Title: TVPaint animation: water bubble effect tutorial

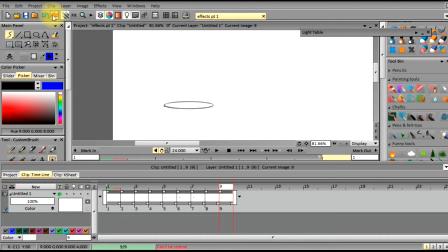(24:45)
warp it, so I'm just gonna undo it, and then we're just gonna try to resize it, just checking to see if it's still in the right place.
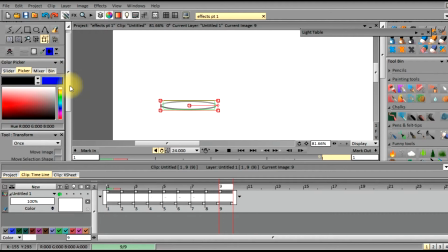again, I'm going to try to resize it. Once I do, I just hit apply and it'll be resized. See, as it gets bigger.
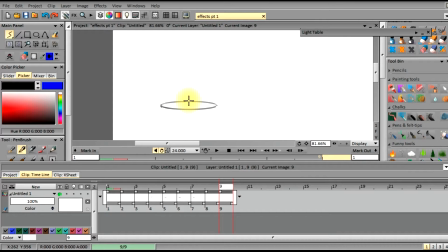(25:22)
But also, once the ring starts getting bigger, we're going to have to take and erase a little bit of the sides, because as the ring expands, the water gets calm and it starts stretching out and the ring itself starts breaking up.
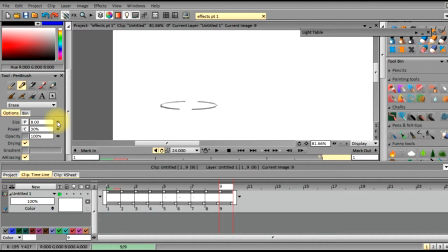(25:41)
So I just accomplished this by erasing a little bit of the inside, making it a little bit jagged, so that it looks a little bit more normal, like they're creating little tiny ripple waves on the tension of the surface of the water.
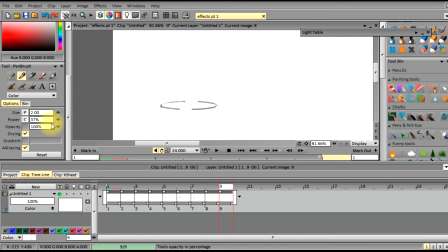Just trying to figure out the thickness of my pen, because I don't want it too dark or too thick, because like I said, as it degrades, you want to make sure that it gets lighter and thinner
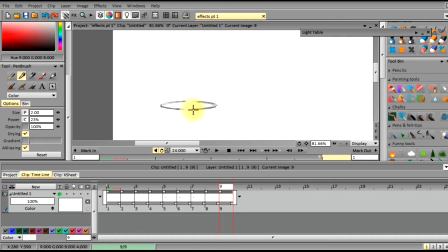(26:21)
as it starts dissipating, the wave starts dissipating. Also, you'll notice in nature that even in lines,
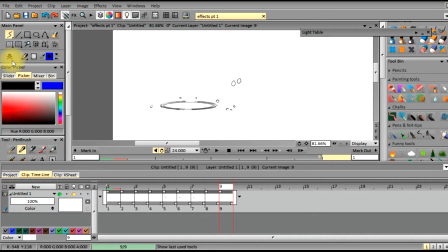(26:34)
there's no straight cut or straight lines in nature that occur naturally. So having straight lines that break up the bubble, it doesn't work very well. It doesn't help sell that effect.
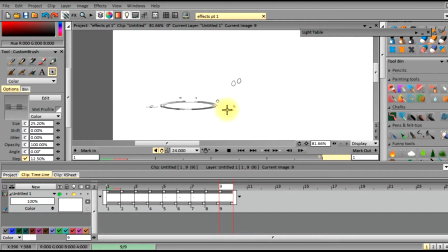(26:54)
So I'm just trying to figure out what kind of rings I can use for the ripples on the small droplets. And it's okay to use multiple rings in a little given area.
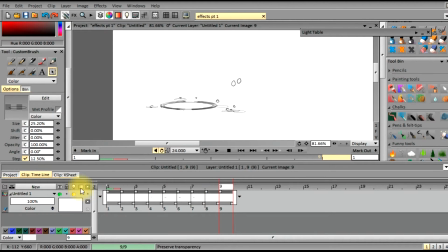(27:09)
Helps sell that there's little tiny drops dropping everywhere. Adds to the effects, because sometimes you can't, depending on how close you are to the camera, you can't actually see some of the water droplets hit the water. You can only see the effect from those hitting the water, and that's the ripples.
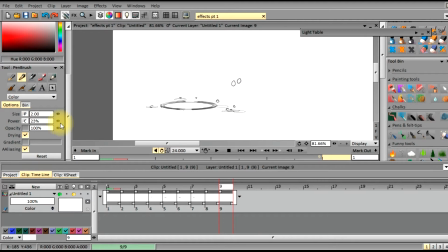(27:29)
So the ripples are very, very important and need to be carefully added to make sure that it enhances your effect and not detract from the effect.
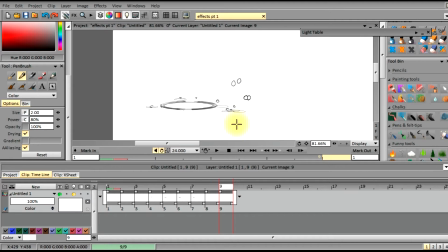(27:44)
Again, I'm just trying to figure out the thickness, because we need to make sure the thickness is relatively the same, but at the same time is not pronounced, so that it does not detract from the rest of the effect.
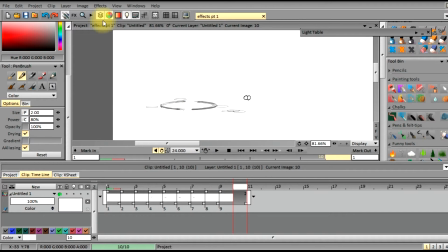(28:03)
So as you can see, that big huge glob here over on the right hand side that's starting to join together, that is going to hit the surface here in the next frame or two, and we're just going to break the frame, so that way we can reuse the drawing,
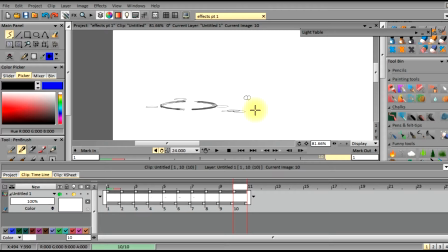(28:22)
and then we can just resize everything, erase it, and use the light table to position the next keyframe for the water droplets as they hit the water.
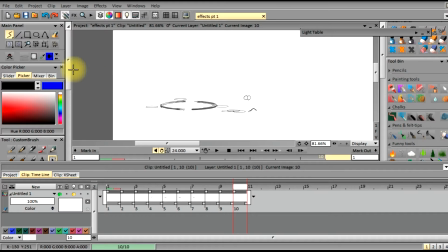(28:37)
So as they hit the water, they kind of like bow up, because it's breaking the surface tension of the water. It's kind of like elastic. It spreads out first and then it comes up and kind of comes concave. But it all happens real fast, more than the eye can catch it.